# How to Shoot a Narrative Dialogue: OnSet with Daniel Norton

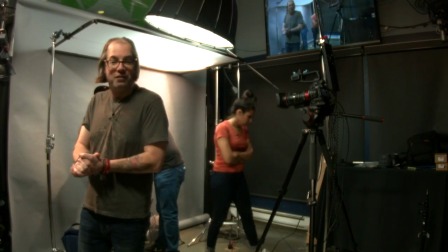8:21 Yeah, but nothing online. So that means I can say bad stuff about the online people, but only good stuff about here.
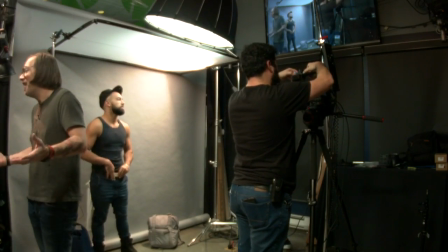8:27 Good. Right? That's what we've got to do. They're missing out, right? That's okay.
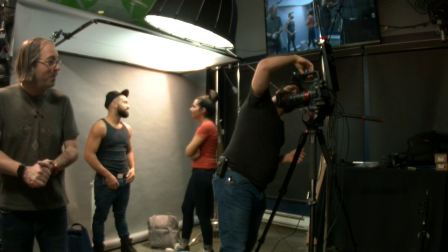8:32 Fernando's got a lot to say. What? They can only hear me here. Ah, they can't hear you on.
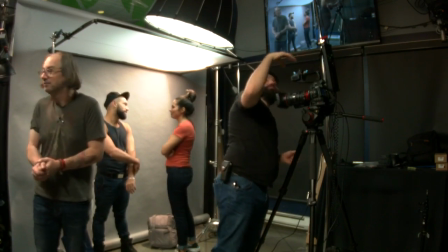8:38 Can you hear me now? No. That's actually the reality of that cell phone.
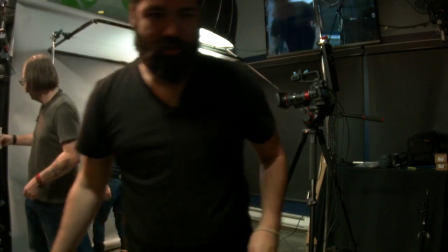8:44 Oh, I'm up. Okay. Woo. Awesome. I know. All right. So it looks like I'm back up, so I can now have jibba jabba. Sure. What do you want to jibba jabba about? Oh, okay. We're having some technical difficulties here. It's the end of the year. That happens. Gremlins and all that. Just for a renovation too. Yeah, we're going to renovate. Actually, if you guys don't know, by Seth is spearheading a renovation of this area. So anybody that's here is going to really see all kinds of cool new stuff. It's going to look much better. And online, it'll probably be the same. So at least you won't have audio gone. Hopefully not. So, but you had Fernando's audio the whole time, right? So everybody heard all that online. So he's labbed up. Pierre's labbed up, right? Yes, yes. Okay, so all right. So the scene actually, whenever we do these things, the first time we ever did this, we tried to kind of create the scene as much as possible, but we realized that in a retail store, in this space that we have and with the facility that we have set up for us, we couldn't necessarily always replicate it exactly. And you may find that too. If you're a filmmaker, you might find a cool script and you might want to make a scene. You don't have access to everything. So you have to kind of learn to work with what you got. So in this case, this actually scene takes place in the hallway of an apartment building, I think. Do you know what scene it is? I hope so, because they're going to have to, she knows. Yeah. It's a good thing she knows what scene it is, but she wrote it.
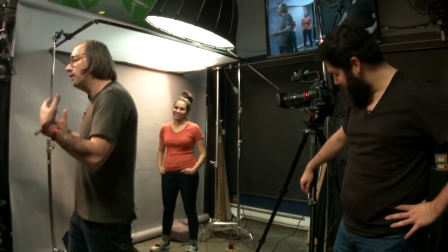10:09 Because she wrote it, yeah. But here we're gonna kind of get the general vibe of that without obviously being in a hallway.
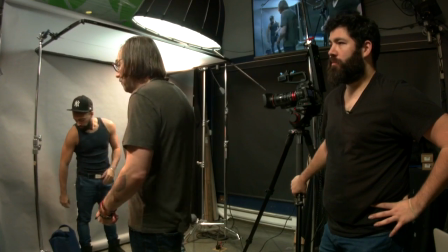10:17 So we're just using a plain background. If you were trying to make it like better and you didn't have a lot of
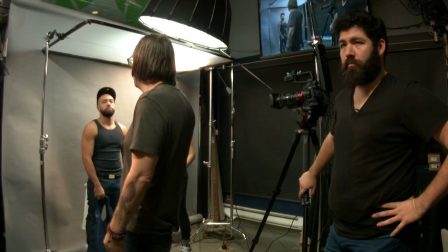10:23 space, a hallway is an easy thing to replicate because you can basically just get some cheap wallpaper or get some board from Home Depot and throw it up.
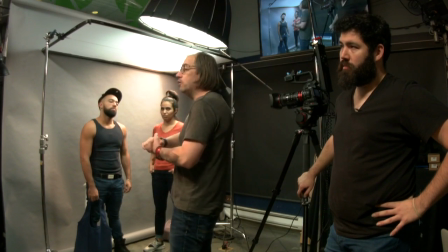10:28 We're just using a roll of paper here just to keep it simple. And what we're gonna do is we're gonna kind of light it the way that lights are in a hallway, but better, right?
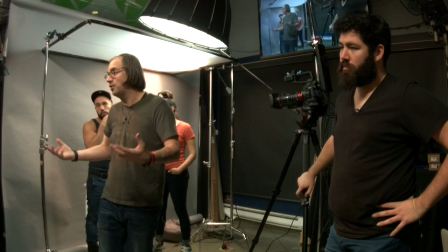10:37 Because you want it to feel kind of real, but you don't want it to look terrible because lights in the hallway are pretty terrible. At least we don't want it for this scene because it's a little bit light.
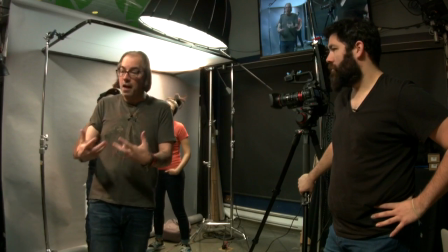10:44 You have to think about that. Light has character, right? So light and feeling, I should say, right?
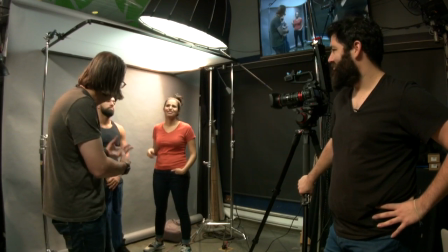10:49 So this is somewhat light. Yeah, see, I used light a lot.
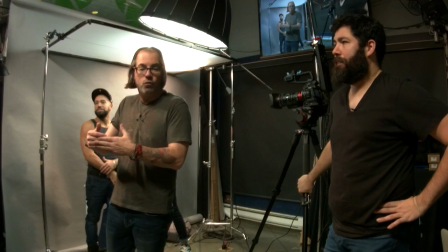10:52 I do that a lot, so I use the same word repeatedly. So this is not like this very sad or very moody or very hostile scene.
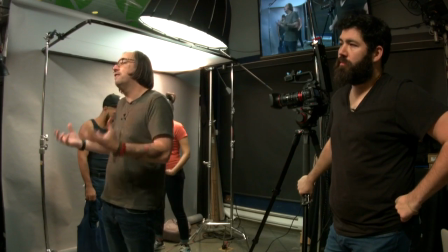11:01 In that case, you might go really shadowy. We want to be able to see their faces a bit, even though a hallway is generally going to be lit from the top.
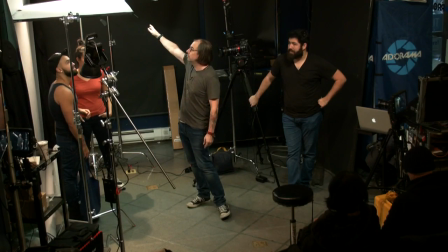11:06 So we are lighting it from the top, but what we've done is we've set up just a 4 foot by 6 foot silk, which is a scrim gem.
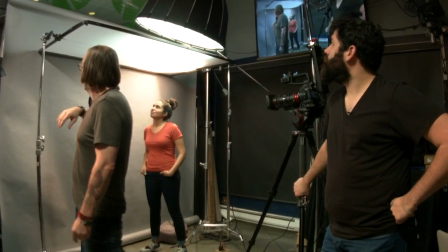11:15 It has a 3/4 stop silk on it. And what we're doing here is we're going to shoot 3 lights through the top of it.
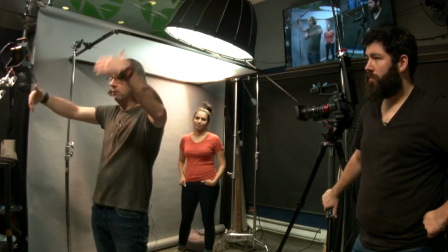11:22 Because in a hallway, you usually don't just have one light, right? You've got lights coming from different things, but we don't want it to be super moody.
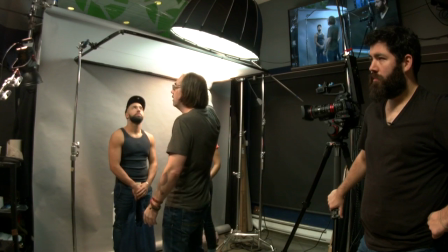11:29 So this is going to kind of even it out, but allow us to have different sources.
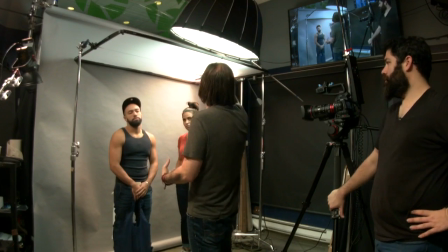11:32 But the key light, the main light that's going to be on their face is actually, we actually went a step further and put it inside this light dome.
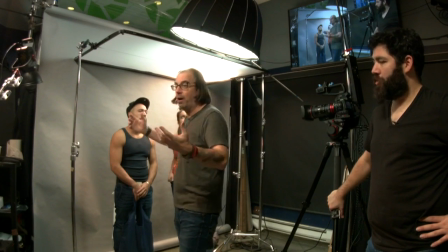11:41 Light dome, they call it, but it's a softbox basically, from Aperture.
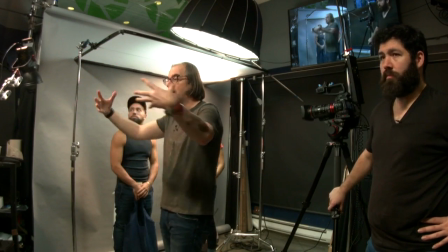11:45 And essentially, we're letting this light that's falling on them be a little bit creamier because we've got extra diffusion.
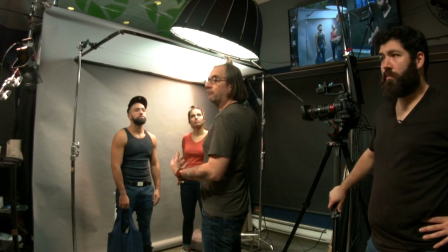11:52 And we're actually, you can see, we're tipping it slightly to the front to cheat a little bit more light in their face. So that's kind of what we got going on here.
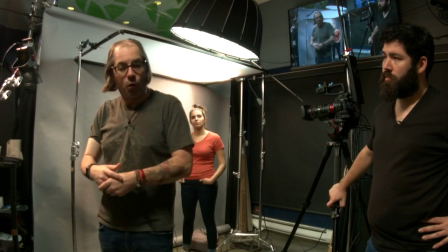11:58 We'll adjust it as we go, but we're also going to play around a little bit with color temperature.
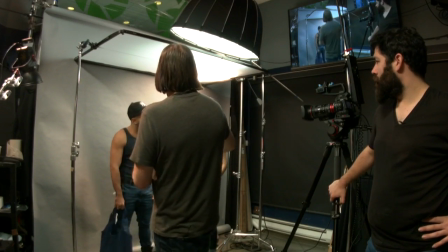12:01 The idea is that you're about to get in your apartment, so we're actually going to go a little bit warmer on this side, like maybe inside your apartment you got some warmer light than you would,
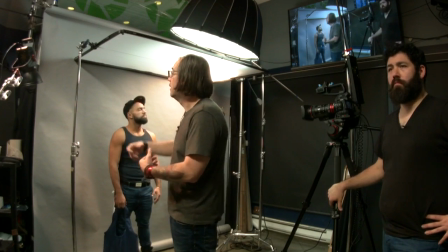12:09 let's say, in a hallway. And since we're using mostly LED lights, these Aperture lights are LEDs, we're going to be able to make the color temperature of these neutral, like we'll probably, and then
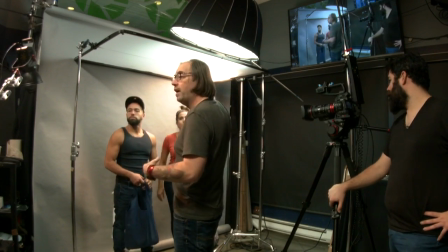12:18 we'll in a cooler way, then we'll probably go daylight. We'll try it. We'll mess around a little bit.
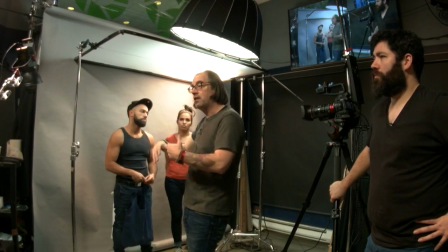12:23 We'll mess around. We might go daylight with them. We might go like a little bit warmer than that.